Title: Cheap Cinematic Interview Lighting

So you've gotten a camera, you're learning how to use it, and things are just going great. And then one day you say to yourself, I'd really love a more cinematic image. And then you go down the rabbit hole of, you know, what settings do I need? And what lens is the best for a cinematic image? And then some YouTuber tells you that the key, the answer to your problem is lighting. You've got this big old beast in front of you, lighting. You're like, well, how do I light?
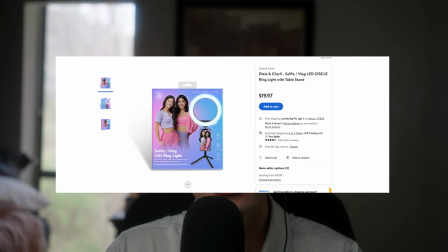How do I use a light? When you run over to Best Buy, you get a $20 ring light, and the shot kind of looks like this.
What's up? Welcome back to my TikTok.
Don't worry. We've all been there. In this video, I'm going to show you how I would light a corporate video with just one light.
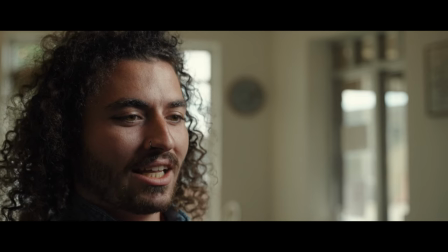You don't got 20 million lights, but we're just going to use one light. And for the sake of this video, I'm going to use the Amaran 200D, and before I get hate comments that that's too expensive or whatever, we're not going to take this thing over 50%. Okay? Okay, so that way it's similar to an Amaran 100D or a Godox 60W. The idea is the same. And so I'm going to walk you through what I would do if I only had one light for a video, for a corporate video and how to make it look good and look...
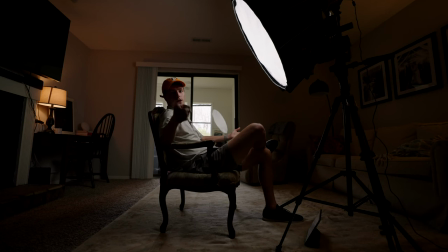Cinematic. This is really difficult. I'm trying to BTS it, show off a little bit of it, actually have the camera interview.
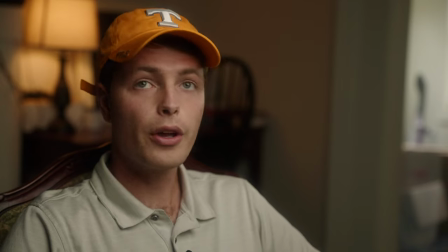I'm trying to tell you what I'm doing and act in it. Okay, so here's the the look that I came up with just for an example.
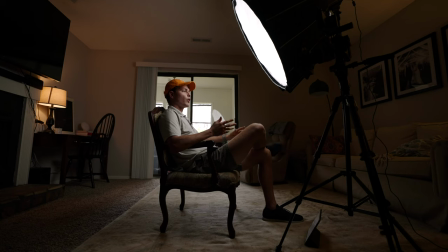We're here in my living room and I'm just gonna walk you through a few of the things and a few of the decisions I made.
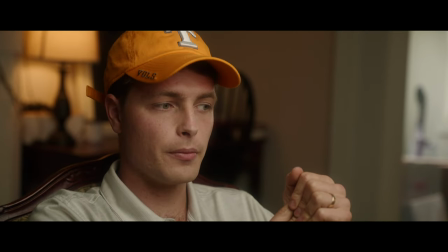You only have one light, so I'm gonna recommend that you find a room or something, an office or whatever that has a window.
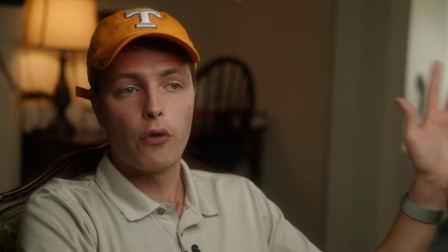And a lot of people will tell you to avoid windows. You know, you're gonna get light changing.
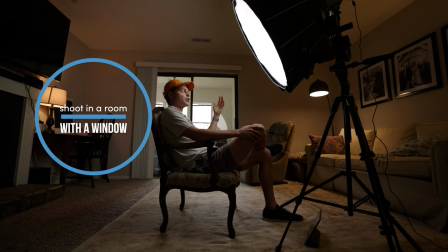I think it's okay. I mean, sure there's probably some rules where you don't want some backgrounds to change too much but the way you're cutting and using b-roll I
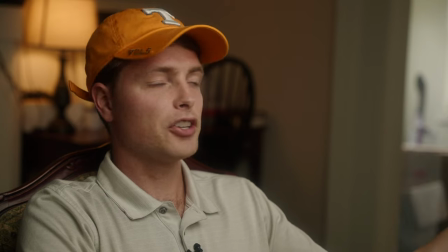really don't think anybody cares you know I say take advantage of that natural light that's gonna fill up the rest of your frame because without a window
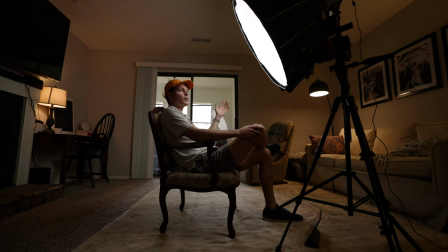it's gonna seem really dramatic the whole frame is just gonna be really dark and for a lot of corporate videos we
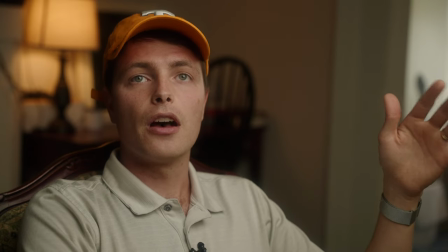don't need that and I will show you what this window is doing it's not a ton but I'm just gonna go ahead and show you.
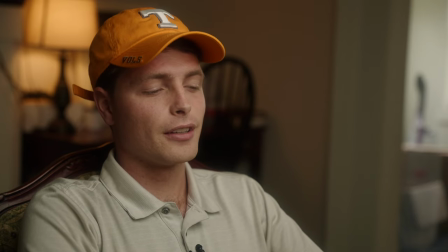Alexa, lights off.
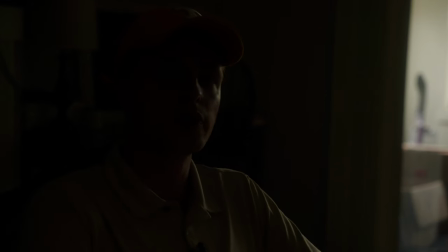I was making a joke, Alexa. Okay, so here's what that window is doing. It's really not much at all.
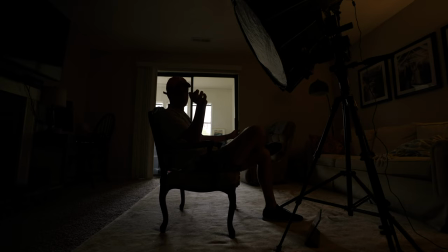I think you can see a little bit better on this camera what it's actually doing. This camera, you can barely see anything.
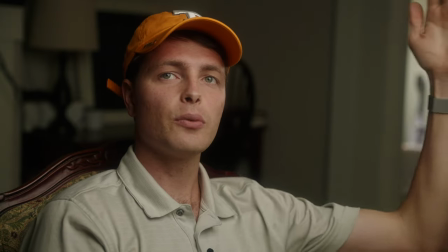I'm going to go ahead and cut this aperture light back on. Okay, so imagine this wasn't in the frame. That's just too dark of a background.
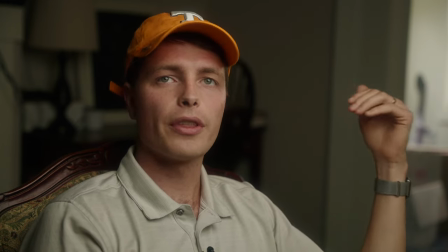If we were to go to a place without a window or without a lamp or anything, it's just too dark for a lot of your corporate jobs.
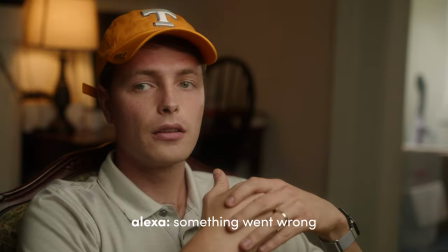Alexa, turn on TV lamp. Kind of cool. Oh no, nothing's wrong Alexa.
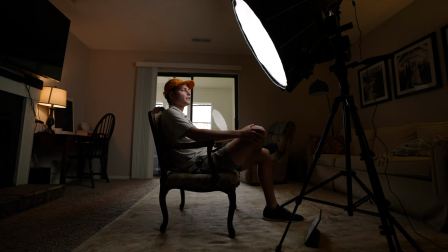And you want to make sure that the camera is on the opposite side of the light to the subject.
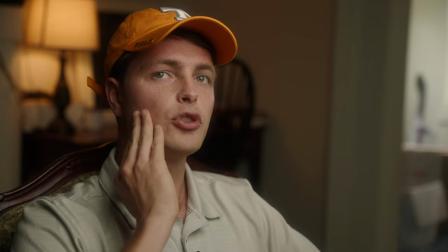And so what that's going to do is I'm shooting shadow side and what that means is
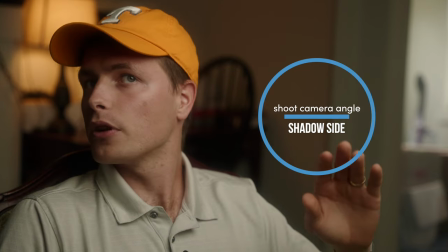if if I were to turn the camera and this is kind of like what it would look like.
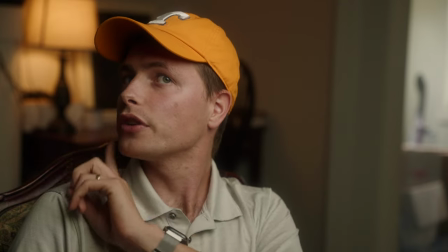So if I'm shooting a light side, look how it just fall off, especially if it's like this.
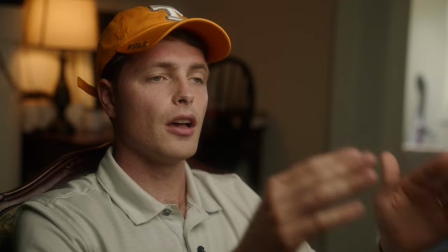I mean there's no depth to me. Whereas when I'm looking this way and I'm shooting shadow side,
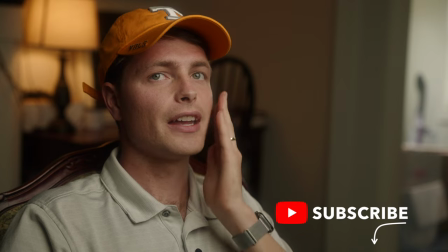I've got one dimension right here and then the lit side is over here and so it just makes the image more dynamic.
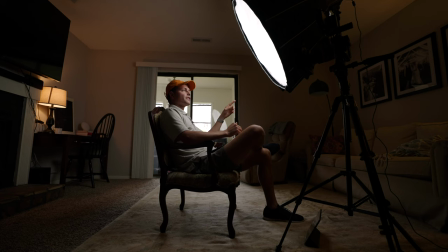But I've put the light also on the side where the window is.
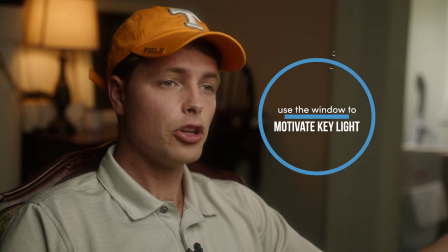So the window is gonna motivate this key light and to an untrained eye this might look like the window is is lighting this fully up
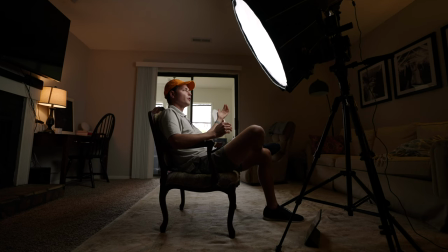and that's what you want you don't want the light to be on this
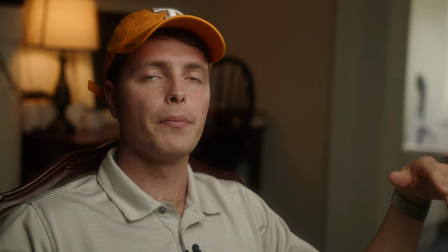side if I were turned the other way because it it doesn't make sense as
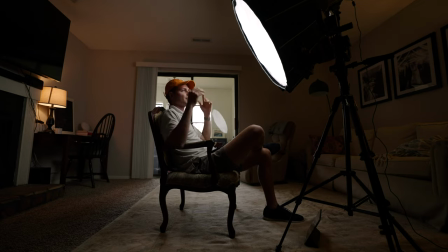to where the the window light is coming in and hitting my face another thing that I did with this image is I put a practical
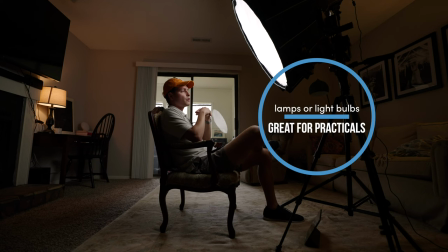behind me I think practicals are are really important for if you only have one light it just makes the image more dynamic.